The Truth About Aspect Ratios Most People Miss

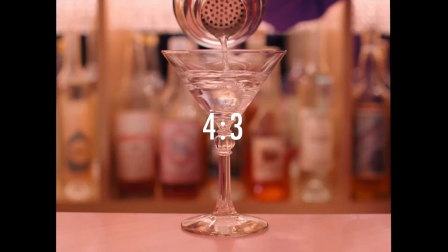Aside from the fact that the Academy ratio works remarkably well with Wes Anderson's existing symmetrical style,
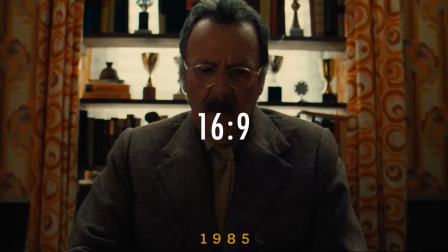he used different aspect ratios to make each time period feel visually distinct and to nod at the film etiquette of the time.
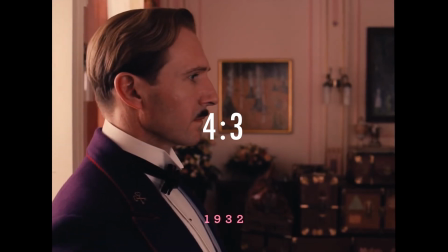It's also like we're zooming in with each layer of perspective.
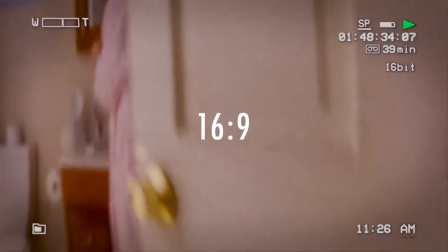Marvel's Wandavision also utilizes aspect ratios in a similar way to Wes Anderson to further illustrate the generation of sitcoms it references,
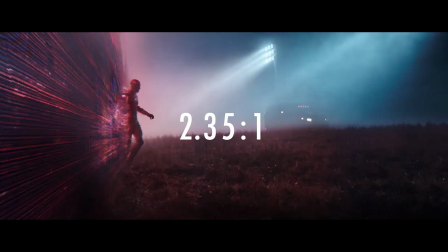and uses 2.35:1 to differentiate the outside world's perspective of the hex.
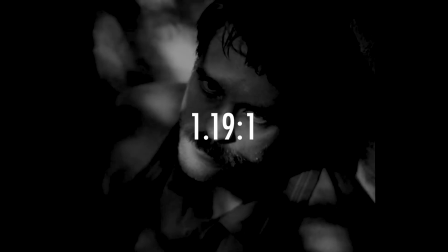The Lighthouse also got a bit of attention for using an unusually square aspect ratio of 1.19:1.
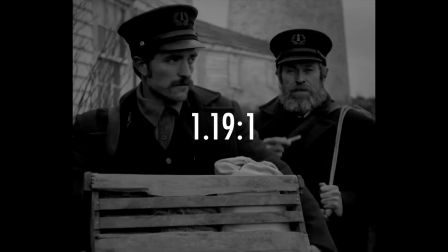This really sells the film as a period piece, but also creates a sense of claustrophobia. In order for the characters to occupy the same frame, they have to be very close.
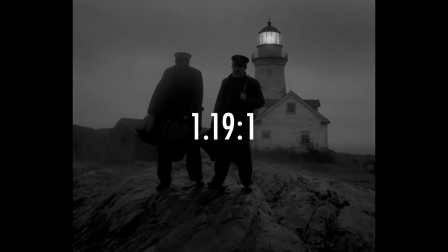And it also gives the Lighthouse a much taller and dominating feel, enhancing it as a looming presence over the two wikis.
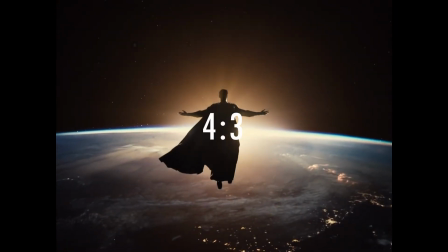Zack Snyder's Justice League was shot in 4:3. This was mainly a response to many modern films shooting only action scenes in IMAX.
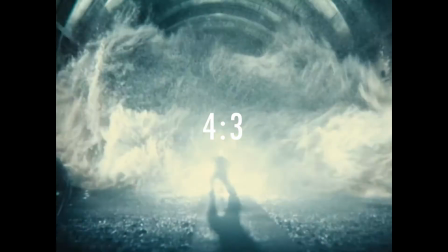Zack wanted to make a whole film like that, but IMAX cameras are heavy, impractical, and expensive, so he shot on 35mm square instead.
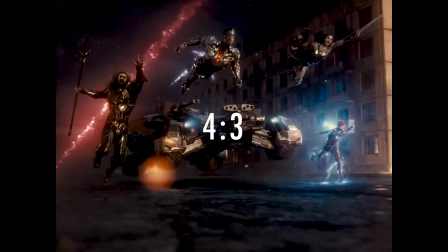Zack also preferred the composition of the square. As he puts it, I really started just compositionally really falling in love with that concept, because superheroes as figures, they tend to be less horizontal.
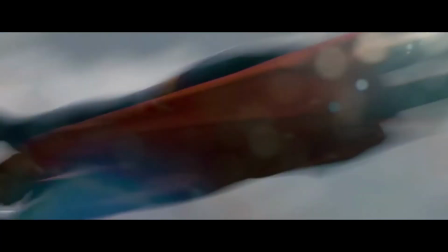You know, maybe Superman when he's flying, but when he's standing, he's more vertical. So we've explored how aspect ratios have continued to evolve and change since the beginning of film, and how filmmakers have used aspect ratios in creative ways to enhance the stories that they want to tell. See how your favorite filmmakers and storytellers utilize aspect ratios to enhance their stories, and ask yourself, why do you think they made that choice?
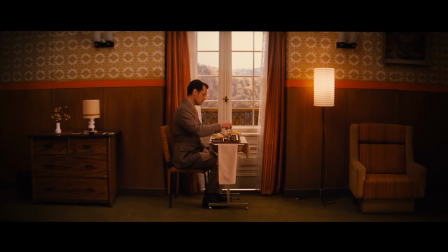Was it a narrative decision like Grand Budapest Hotel or The Incredibles or even Jurassic Park?
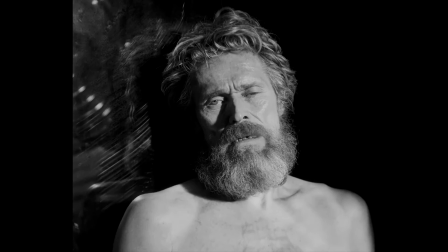Was it a production decision like Robert Eggers making Lighthouse a period piece?
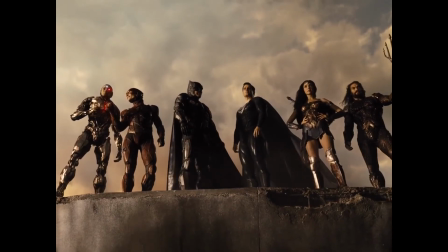Or was it an experiential decision like Zack Snyder's Justice League wanting to fill an entire IMAX screen? And if you make your own content, think about what aspect ratio would best support or subvert the style of your video or the story you'd like to tell. Aspect ratios can be as powerful as any other filmmaking tool in enhancing a narrative. There isn't inherently a right answer to any of this, but having more choice is really powerful when you're making a film. If anything, I'd encourage anyone to get weird with it. Like, don't be such a square or rectangle. Heck, use a circle, who knows? The more creative decisions you're making, the better. But yeah, look, that's everything I wanted to say on aspect ratios, so I hope you enjoyed it and have another cup of coffee on me.